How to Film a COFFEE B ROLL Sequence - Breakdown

Hey guys, how's it going? Wilson here with WA Films and Policy. What is? Welcome back to another video. Today I'm going to break down this video for you guys so you guys can see how I shot this coffee bureau sequence.
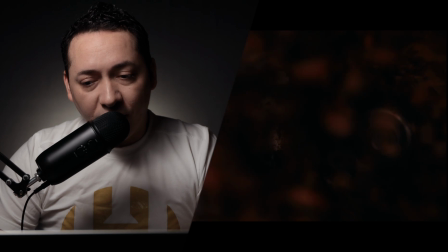Okay guys, real quick I'm going to be showing you every single shot, gonna break it down for you so you guys can see how I got every single shot for this video.
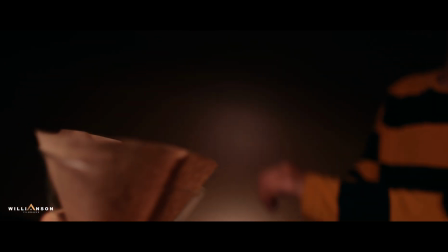It's gonna be straightforward, real quick, just for you guys to see everything that I use for this video, so you know, so stay with me.
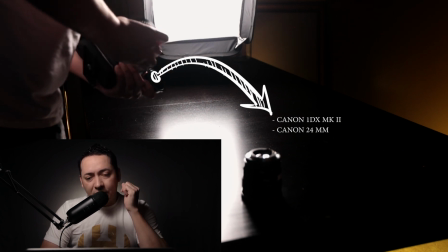So for this video I was using a Canon 1DS Mark II with a 24mm prime lens. So for this video I wanted the lighting to be really dramatic, like a coffee commercial kind of thing.
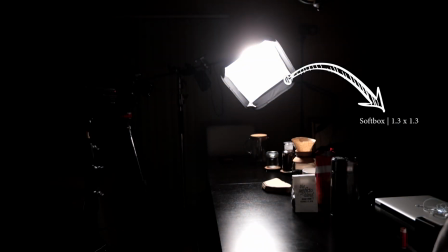So that's the concept I'm looking for. So I use this small softbox, which is a 1.3 by 1.3 softbox. So by using this small softbox, I was able to narrow the light the way I wanted. And you know, when you're using a in a small softbox like this, it's gonna give you like a really spotlight,
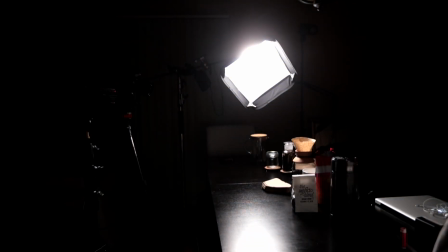but at the same time it's going to be soft, which is what I'm looking for. So this is pretty much what I'm using, just one light.
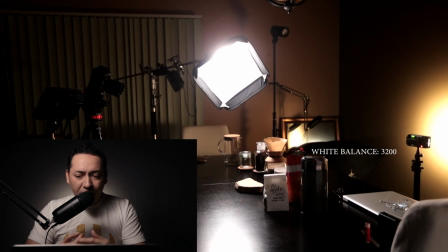I have another light in the back, as you guys can see here, just to create some kind of separation from the background.
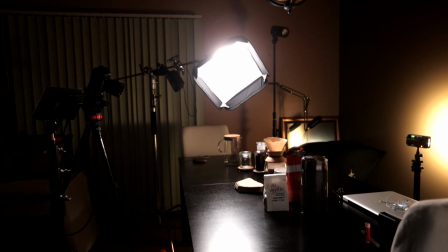So that's pretty much just for the lighting, like I say, Canon 1DS Mark II with a 24mm, one key light and one small light in the back.
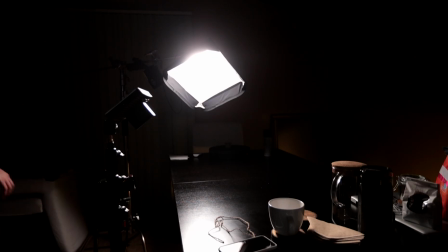I wanted the video to start with a really interesting shot, so I have my kids helping me out with this shot.
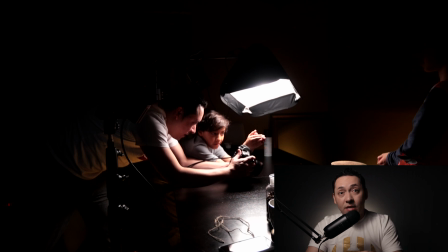So what they doing basically is they throwing coffee beans on the table,
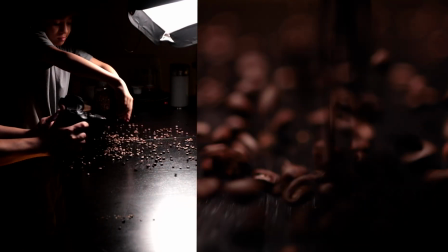and I'm just tracking backward at the same time that they throwing this coffee.
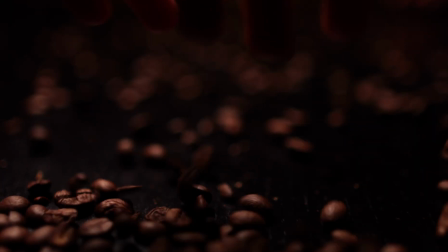So I did try multiple times because I wanted to have like different angles and close-ups,
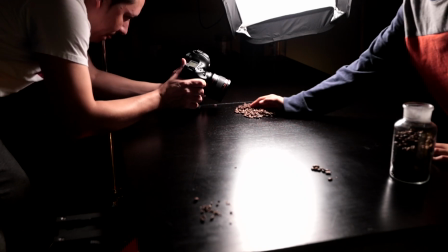and that's pretty much what I did. Okay, this is another shot, pretty straightforward handheld,
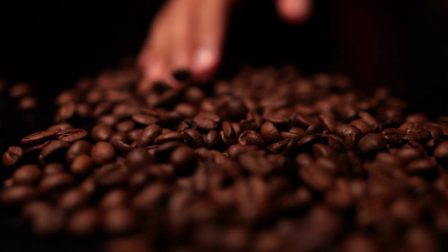tracking the shot with the same motion that he's doing with the hand, so it came out really good. Something that I love about this light is that I can control it from my phone.
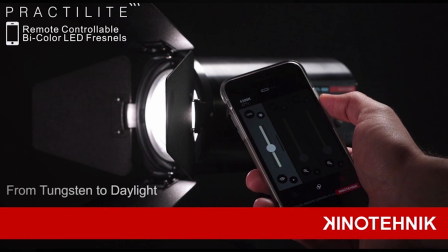So I can control the color temperature, and I can also control the intensity. So for this shot, I'm basically
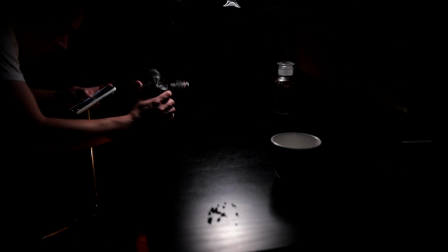shutting down the light and increasing the power at the same time.
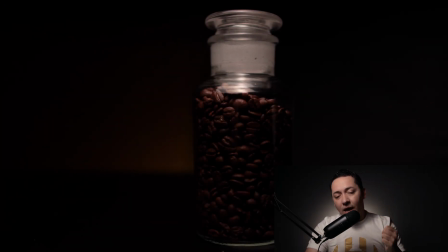When he's open the cabinet, I'm just raising the power all the way up,
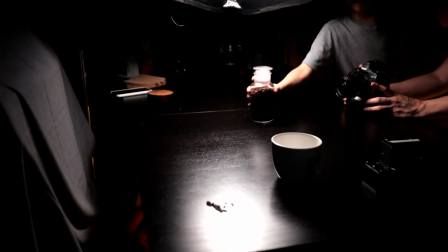so it creates some kind of illusion that the light's coming through when he opens the door.
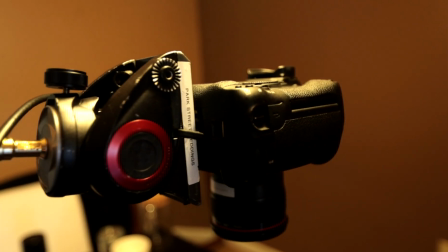So for the next shot, I'm using a C stand with a tripod head, so I can have like a really nice view from the top.
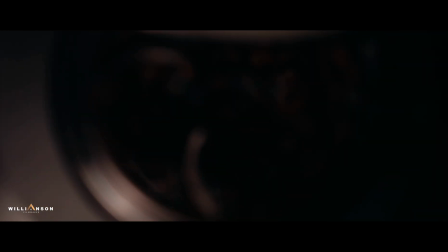So for this shot right here, I had to switch to a blender, so I was able to put the camera in there.
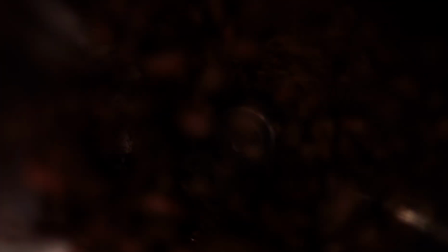That's how I was able to get this shot, and this is what the final shot looked like.
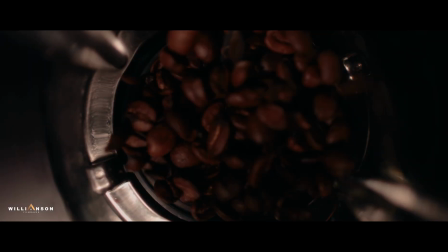The camera wasn't there, like I said, I'm using a C stand.
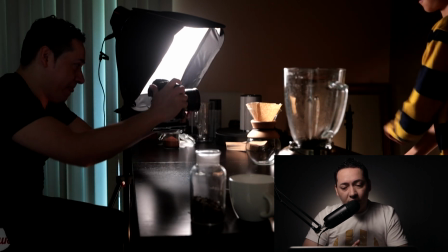And this is another shot, you guys can see clearly how I got it, straightforward, just turning the camera.
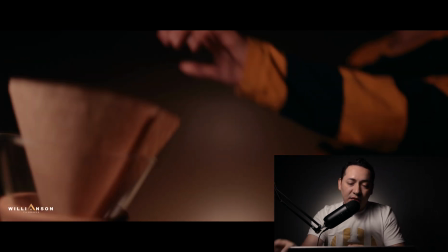Same thing, and creating that same movement with the camera.
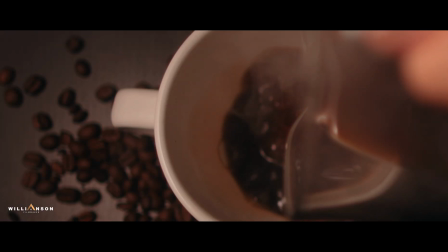But this shot, the smoke that I was getting from the actual hot water was not enough.
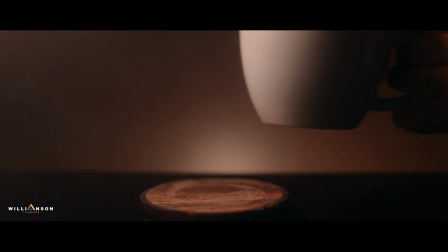I wanted to have more smoke going on here, so I'm just using this product that I found online.
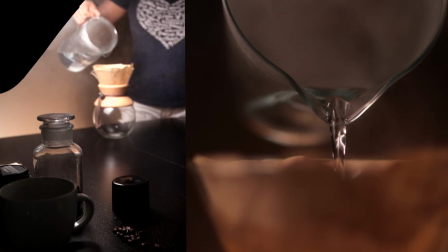I didn't use any backdrop. I'm using the same color of the wall that I found really convenient for what I was looking for,
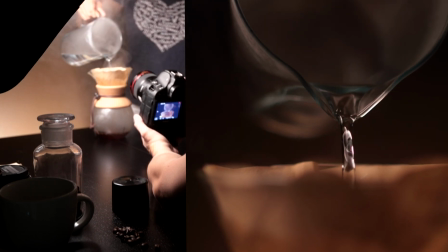so I didn't need to get any backdrop for this.